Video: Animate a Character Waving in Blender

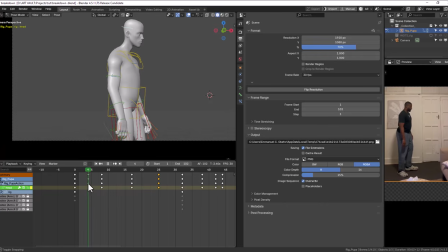Like I think for the head, so we have one here, the head anticipates and then moves.
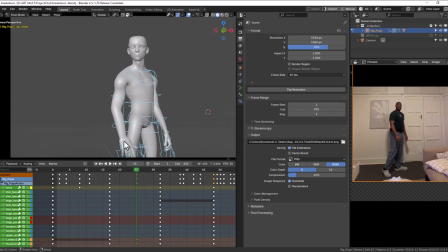So even the reference helps, but at certain point you need to start taking some creative liberties to kind of really make things look good. Okay, so we're talking about stylization.
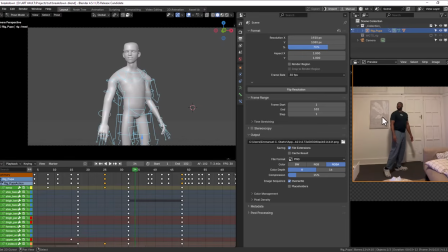So like we said, this is a live footage that I'm referencing from, but I wanted to introduce some stylization. So my opportunity was right here.
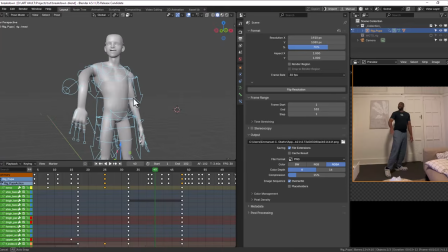I mean, this is not a natural motion, but I wanted to almost emphasize
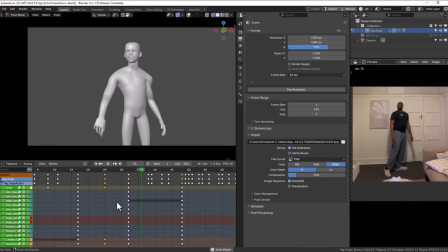like he's raising his hands up, like almost like there's a heaviness to it. So someone caught his attention, and it's something he didn't intend to do.
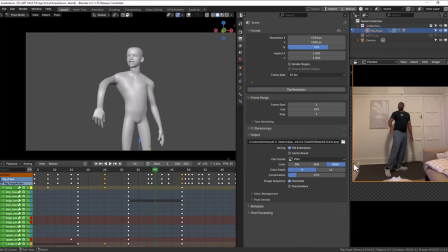So like like adding like some weights to the hands kind of emphasizes that okay, this is going out of my way, and it just gives the animation more character.
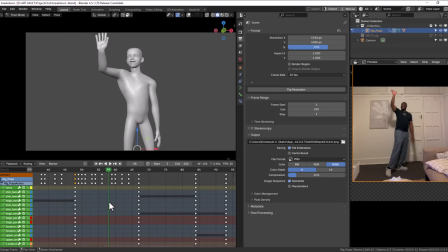So that's some opportunities you can start. You can take a real reference and use it for timing and like some grounded poses, and from that point you can now go ahead and exaggerate things, and
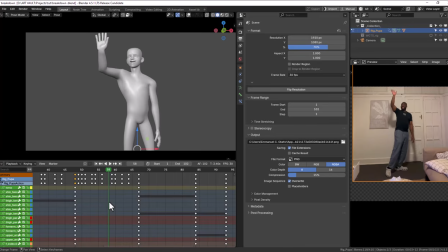you can exaggerate not just the poses, you can also exaggerate like the timing. You can speed some part up, you can slow some part up, some part down, but it's important to always work from a grounded source.
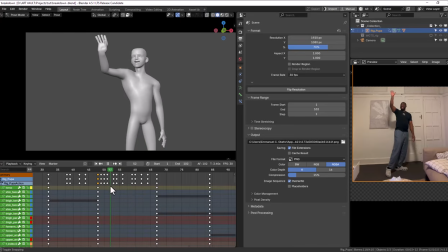Yeah, so I mean, this kind of covers it. It's going in, looking at your reference, seeing where you can introduce some anticipation.
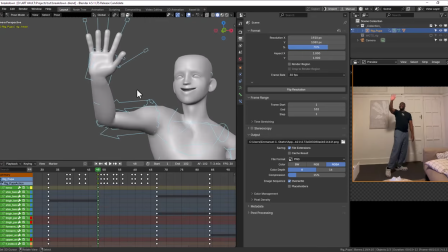So we can see from this wave,
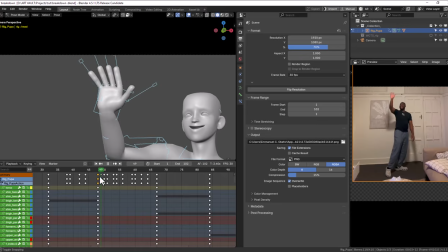so we have one wave, but we're adding like some anticipation to the wave to give it more character.
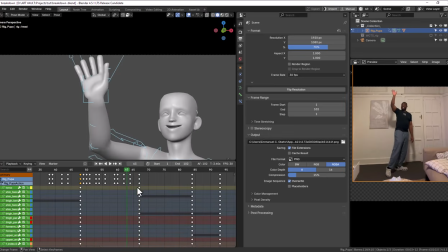Yeah, so these are things you might not see, but you would feel. So this is where you add it.
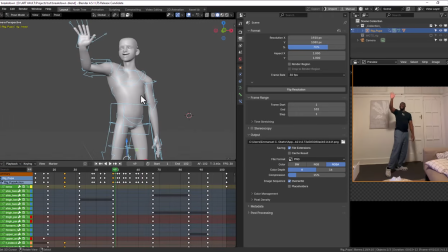For this particular animation exercise, it's not very pronounced, or the breakdown is not really obvious as, like, let's say walking.
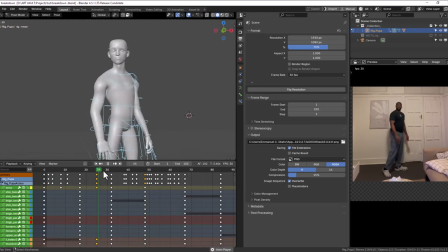But in most cases, that's kind of the principle you just keep in your head.
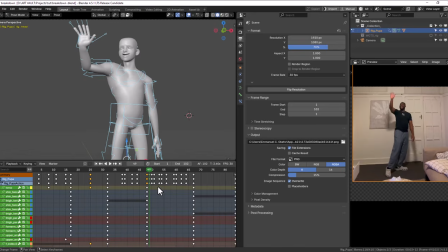Um, that's the point where you kind of add some thought to the action. I think
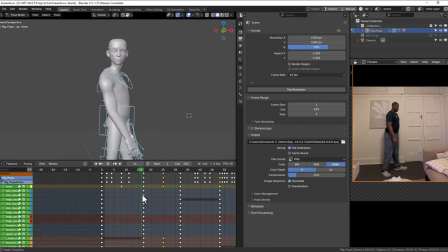if, let's say, if I open the final one, I think there's a point I can touch on.
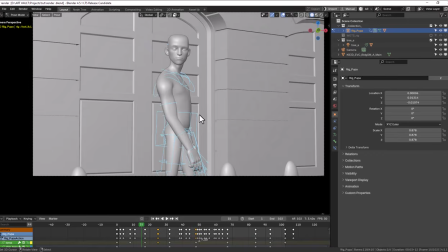Okay, so here
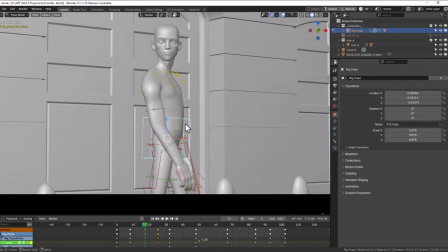I kind of introduce some of my personality with the hips of how I kind of move my hips.
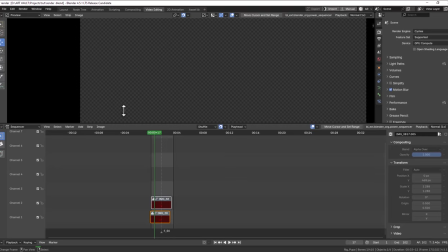So these are things you can play with. I will just open that.
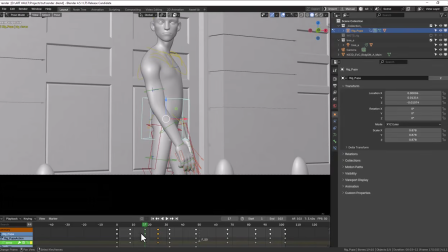I think I never mind. But yeah, so these are things you could play with once you've gotten the key pose. So you just want to worry about getting solid pose to start with, and you slowly start building it up.
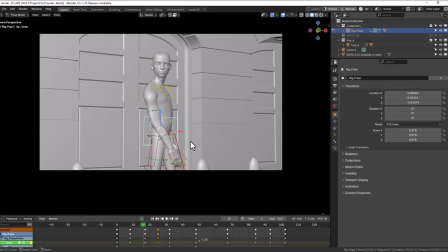And yeah, so I would like to go into more in-depth case by case basis.